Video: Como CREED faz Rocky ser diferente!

O primeiro fator importante para a gente analisar é a direção do talentoso Ryan Coogler, que também assina o roteiro ao lado do estreante Aaron Covington. O diretor até então tinha no currículo apenas o independente e maravilhoso Fruit Valley Station,
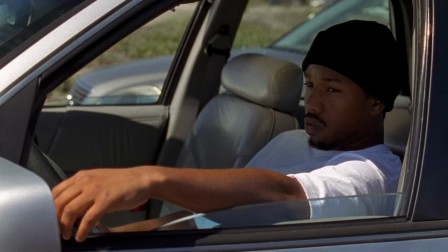4:19 que inclusive é também com Michael B. Jordan, que protagoniza Creed.
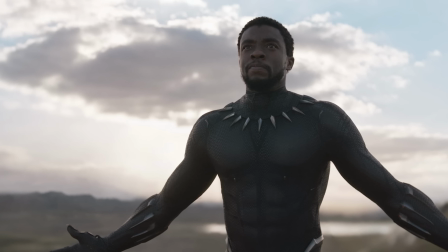4:22 Mas anos depois, ele assumiu a direção de Pantera Negra, o único filme da Marvel a ser indicado ao Oscar de melhor filme.
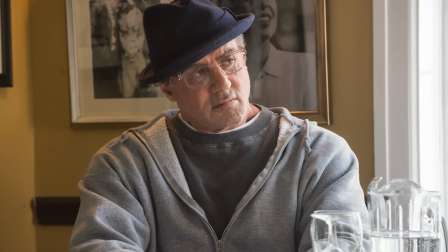4:28 Sylvester Stallone, mesmo relutante em aceitar retornar ao seu papel favorito, que no passado salvou sua carreira literalmente, pela primeira vez ficou de fora do roteiro e da direção, trabalhando apenas como ator. Boa decisão pensando em futuro, porque o Ryan Coogley e os demais envolvidos puderam venerar a franquia rock enquanto iniciavam uma nova franquia com outros temas, mas sem nunca deixar de lado os filmes anteriores. A gente vê que Ryan Coogley insere muitas referências à franquia de origem, ao mesmo tempo que implementa aos poucos o seu novo estilo. É como se ele fosse assim, ó, eu sei fazer o que foi feito, mas eu também tenho algo a te oferecer.
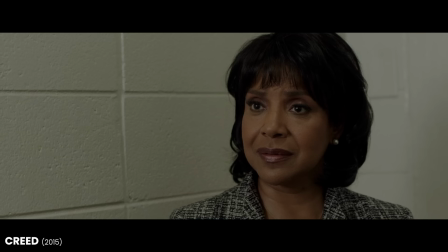5:05 Após a introdução com o jovem e problemático Adonis descobrindo suas origens pela mãe adotiva, temos um salto temporal em que o vemos já sendo interpretado por um forte e impetuoso Michael B. Jordan,
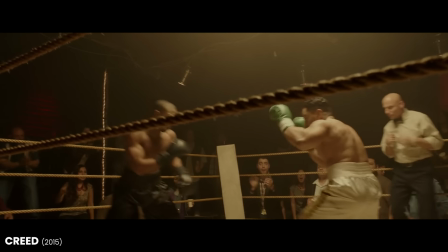5:16 disputando uma luta em um circuito muito pequeno concentrado lá no México.
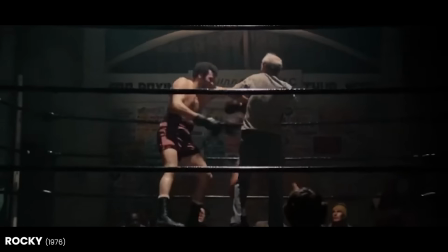5:22 A fotografia escura transmite uma sensação de evento clandestino, bem parecido com aquele quando o Rocky enfrentou o Spider Rico em 1976.
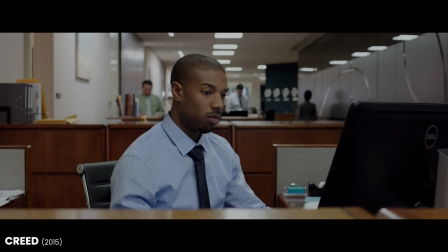5:30 Após um nocaute brutal, sem sequer suar, a cena corta para Adonis de camisa social e gravata. Ele está trabalhando em um escritório, um contexto que o torna claramente infeliz. O protagonista do Michael B. Jordan é o oposto do que Sylvester Stallone pensou para o Rock lá no começo.
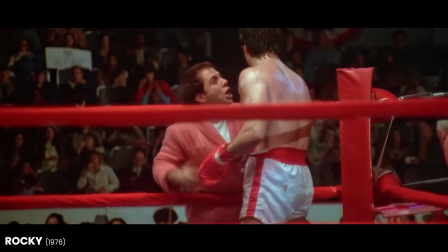5:46 Rock era um sujeito que apanhava, mas que não deixava os traumas aparecerem em sua personalidade pública. Ajudava quem podia, consertava uma luz quebrada, passeava pela da cidade como quem aceita aquela vida, Adonis, por sua vez, é mais amargo.
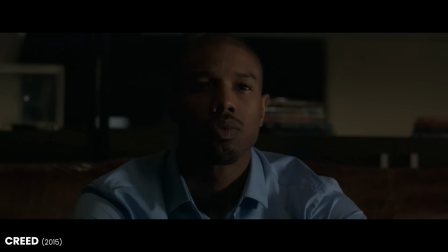6:02 A atuação fechada e carrancuda do Michael B. Jordan indica que os traumas o consomem, não necessariamente por perder uma luta,
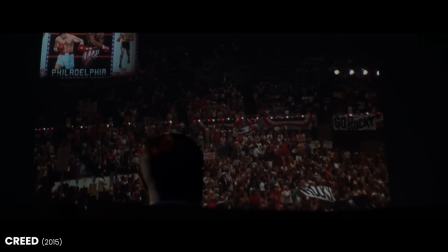6:08 mas por todo seu passado, por toda a relação ou a não relação com seu pai e como tudo isso resvala em seu caráter hoje. Após pedir demissão e migrar para a Filadélfia, em busca de um treinador,
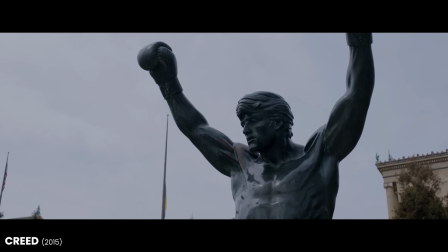6:20 Adonis encontra Rock Balboa no mesmo cenário em que o vimos lá no último filme de 2006, sendo portanto o proprietário do restaurante Adrian's,
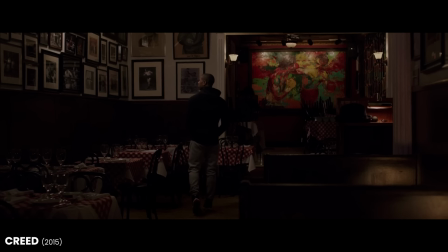6:28 decorado com muitas fotos dos seus tempos de glória. Rocky inclusive utiliza o restaurante e bate foto com as pessoas para alavancar um pouco a sua marca e na parede está o seu legado,
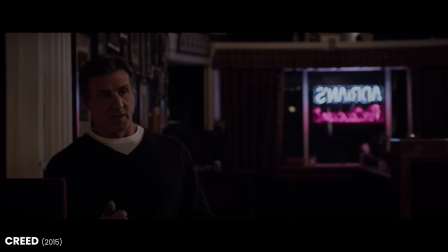6:38 coisa que ele não pode mais alcançar dada a sua idade. E ele também continua o mesmo cara, um ser humano gentil,
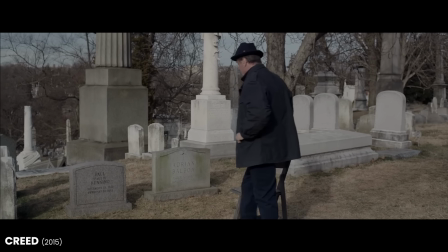6:45 de fala mansa, que coloca uma cadeira no cemitério ao lado do túmulo da esposa e do cunhado para desabafar ou levar pelo menos um minuto de prosa. Rock segue com o mesmo ar de inocente que pergunta se Adonis é primo de Apolo ao ver que o rapaz tem conhecimentos privilegiados,
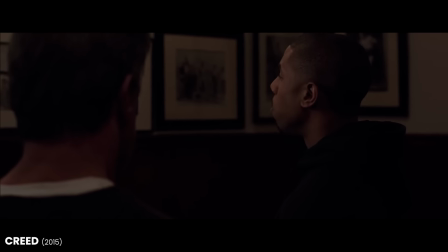7:00 como a luta em que os antigos rivais fizeram com os portões fechados no final do BOOM Rock 3,
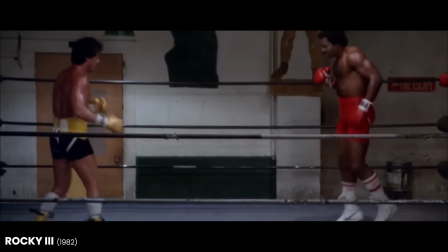7:06 e a gente até descobre finalmente quem venceu aquela luta que a gente não sabia até agora. Rock também ainda é rústico, ele é tão rústico que olha para o céu após ouvir do rapaz que ele salvou uma foto tirada pelo celular na nuvem, na cloud. A essência de Rock está toda no primeiro desenho que o Stallone nos apresenta.
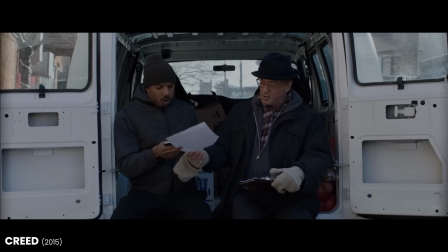7:24 A inocência do personagem é revisitada para colocá-lo em contraste com a modernidade que o jovem Adonis e o Creed está nos apresentando,
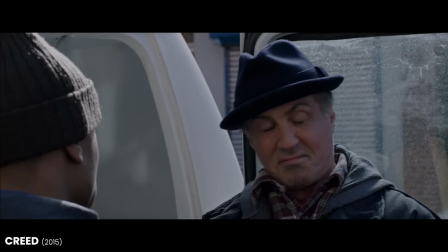7:33 propondo uma nova abordagem para aquelas histórias, mas ali ainda tem o Rock para a gente olhar e dizer, cara, olha como esse filme é diferente, mas olha como ele está fazendo as coisas bem direitinho. Falei bastante do Rock aqui.
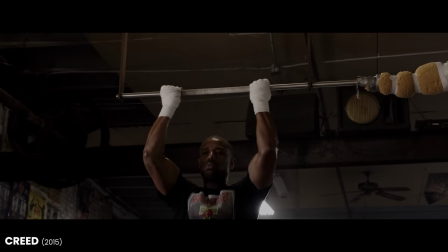7:44 Mas o filme deixa claro, o protagonista é Adonis. É ele quem protagoniza os tradicionais clipes de treinamento que levantam o estímulo de quem o assiste. É ele quem sofre para pegar a galinha em movimento, método não tradicional, mas imortalizado por Rocky.
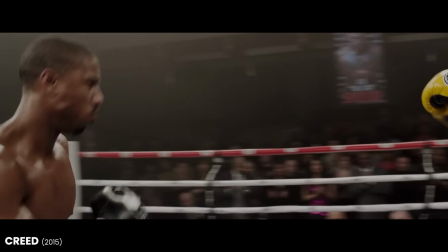7:57 Em sua primeira luta em um circuito médio contra o promissor Leo Esporino, Ryan Coogler sabe bem atiçar a adrenalina, com um combate todo emulando um plano sequência, com muitos planos fechados, captando as expressões dos lutadores e toda aquela intensidade.